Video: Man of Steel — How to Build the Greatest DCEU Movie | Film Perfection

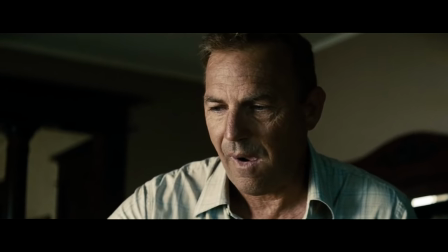This was providence.
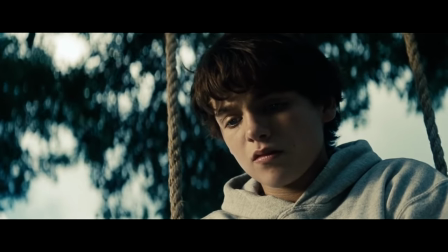Which then consequently makes us realize that, oh yeah, because Clark doesn't fit the pre-assigned role of a normal human school kid, he might actually get in real trouble.
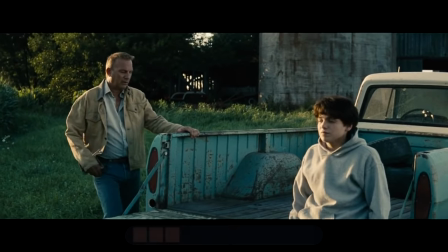Right, we talked about this. You have... Oh, Clark, you have to keep this side of yourself a secret."
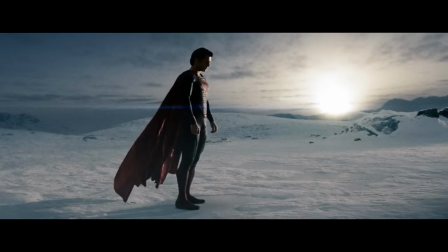Even later there's, for example, the sequence of Clark learning to fly, which again serves absolutely no purpose in terms of the plot.
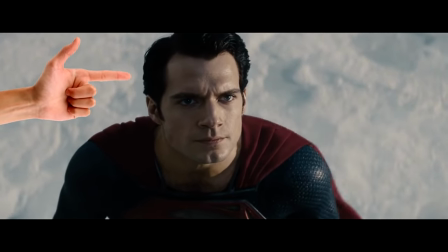There's no external challenges or obstacles forcing Clark to learn to fly here or else.
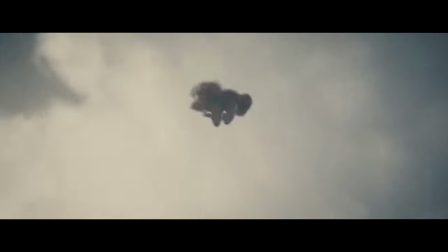It's just this cool thing we seem to have mostly for fun.
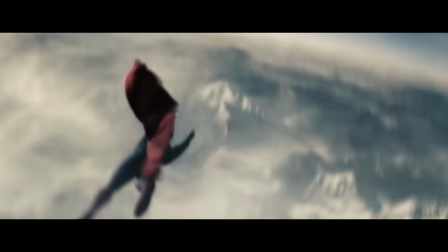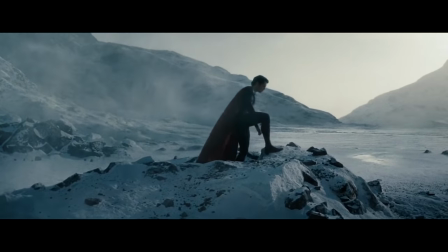But as before, the reason this sequence is so important is because it serves as the clear next step in our character journey
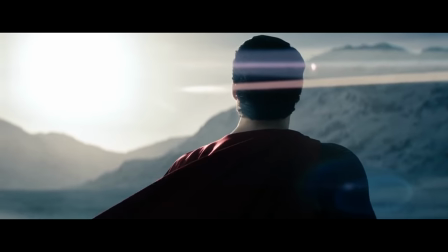by showing us and Clark not necessarily fully who he is yet but rather who he can be.
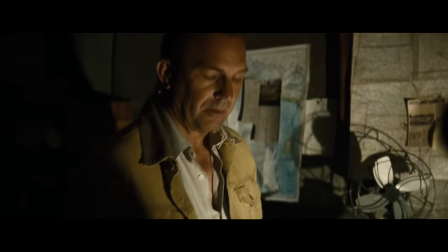Thus once again pushing that progress bar one step further. And with pretty much every plotless scene in the first half this is their purpose for existing.
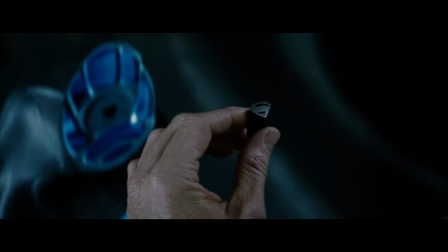To further explore Clark's inner journey of finding his own place in a world in which he has no predetermined fit.
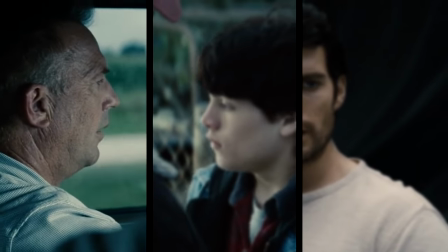Whether it's exploring the question of what he should do, Family's been farming for five generations, Clark.
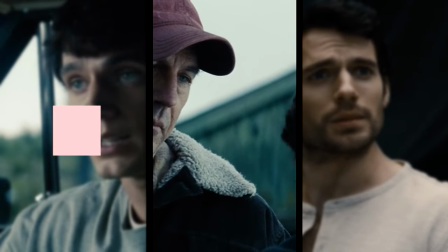Your family, not mine.
Or how he should act.
I wanted to hit that kid up. But then what?
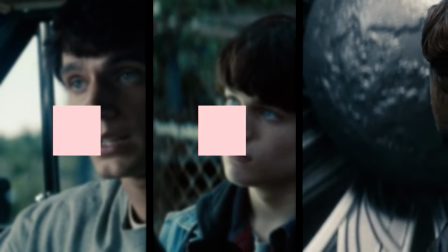Make you feel any better?
Or where he comes from.
Every child was designed to fulfill a predetermined role in our society.
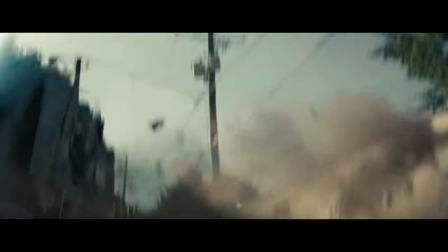Then, once we get to the midpoint where we have explored Clark's inner journey quite far, the movie finally shifts focus on the plot.
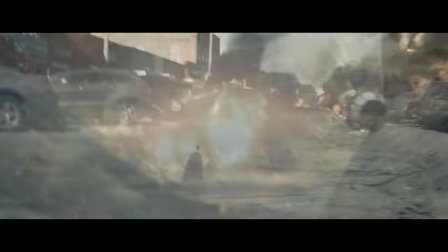Which of course, as always, is the case in this franchise, extremely turns it into...
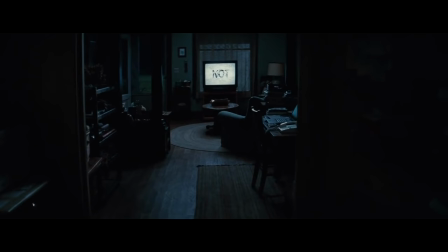But the thing you'll notice is that even though Man of Steel does allow the plot to take over,
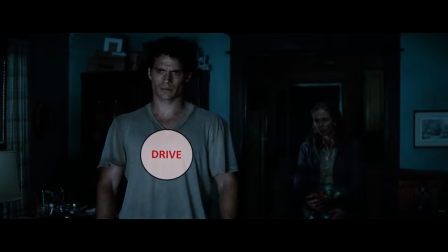it still doesn't just forget about the character side altogether, but instead now moves to gradually resolve it.
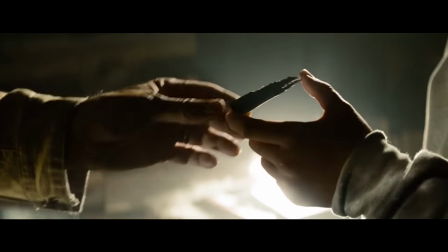Whereas the first half was about Clark searching who he is in the universe,
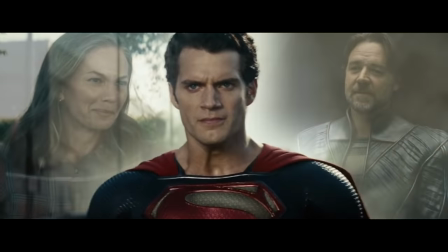the second half is all about him having to based on that search finally once and for all choose who he is.
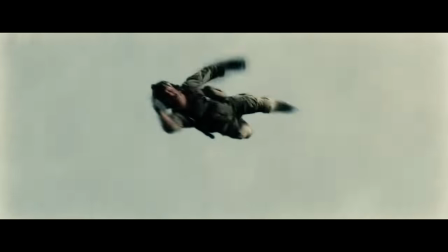And on multiple occasions, he does.
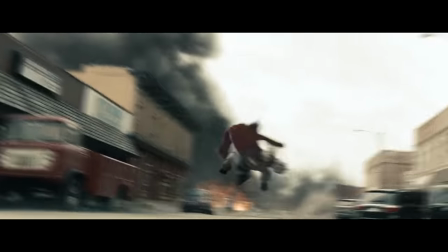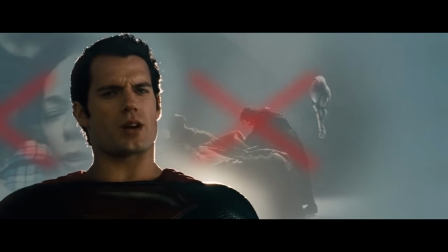Clark doesn't view himself as Kryptonian even though he was born on Krypton. He doesn't view himself as human even though he grew up on Earth.
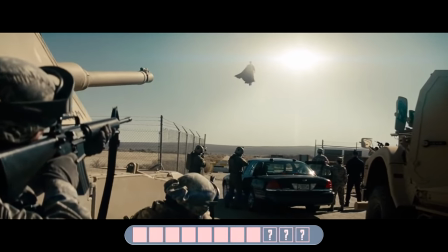He doesn't place himself in any pre-assigned role but instead based on what he's learned so far chooses to form his own.
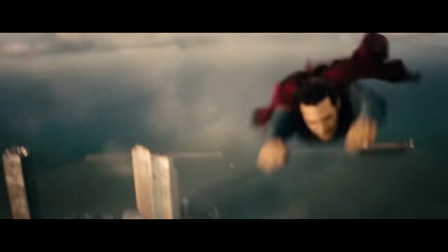He wants both worlds to prosper but he will not let one do so at the cost of the other.
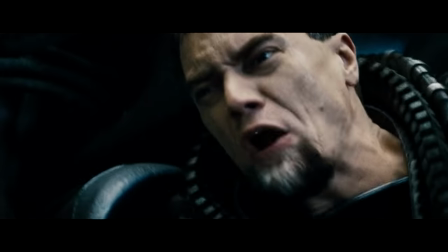Which is where the emotion of the plot comes from.
If you destroy this ship, you destroy Krypton!
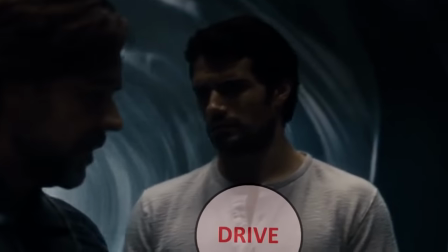Krypton had its chance!
and that's essentially what the DCEU should keep in mind about the character side going forward.
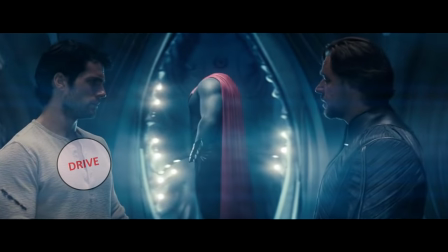When you have scenes not driven by plot, make sure those scenes always further explore your hero's inner journey of want and struggle.
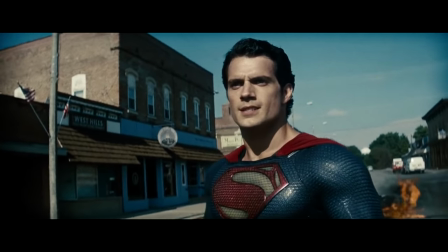And when you finally ramp up the plot toward the end, don't just forget about that character journey,
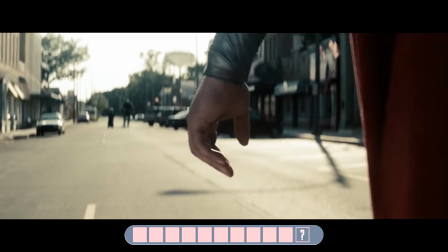but instead force your hero to overcome the external plot obstacles by choosing the resolution for it.
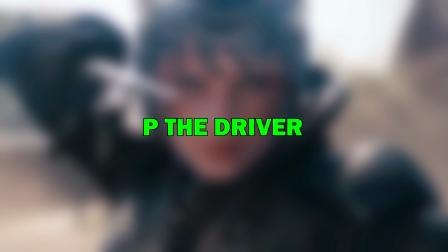Secondly, the way Man of Steel succeeds at the plot side is by establishing an external scenario that features all the required components of a functional plot.
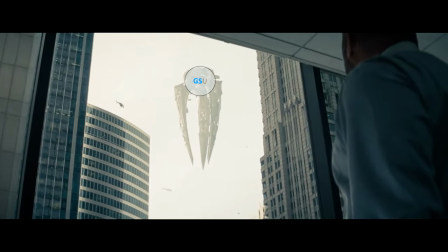Goal, stakes and urgency.
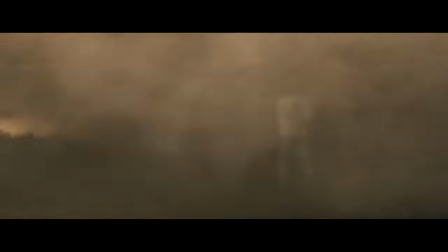Even though the main plot here does go through a couple shifts in the process, the central crux of it is that General Zod arrives to Earth in order to, well...
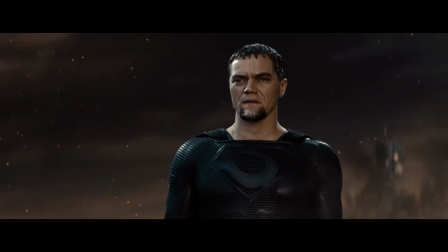Krypton lives again. What happens to Earth? The foundation has to be built on something.
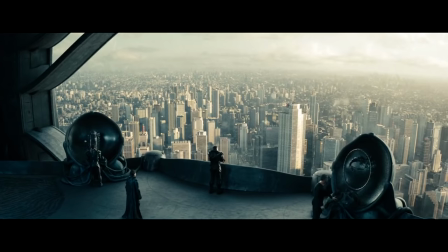Right, Zod is here to upgrade or I guess to us downgrade Earth into a new Krypton.
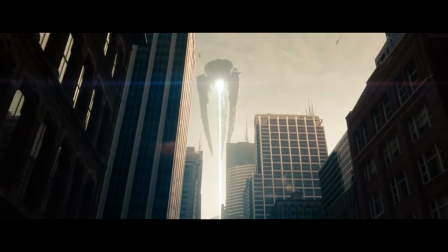And just by that external scenario alone, we already have all the plot components built in.
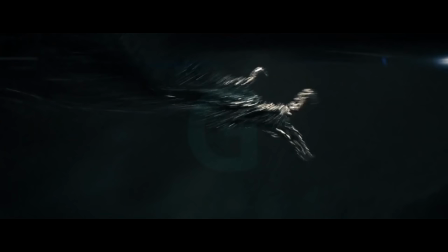The goal, or what we're doing, is stopping Zod's machines from turning Earth into Krypton.
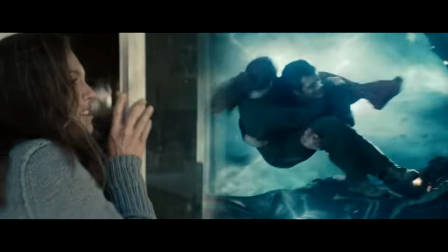The stakes, or why we have to do it, is all the lives on Earth that we got attached to on our character journey.
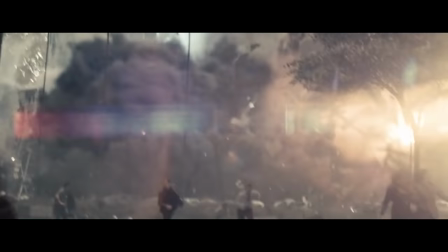The urgency, or when it has to be done, is, I mean, it's mostly kind of right now.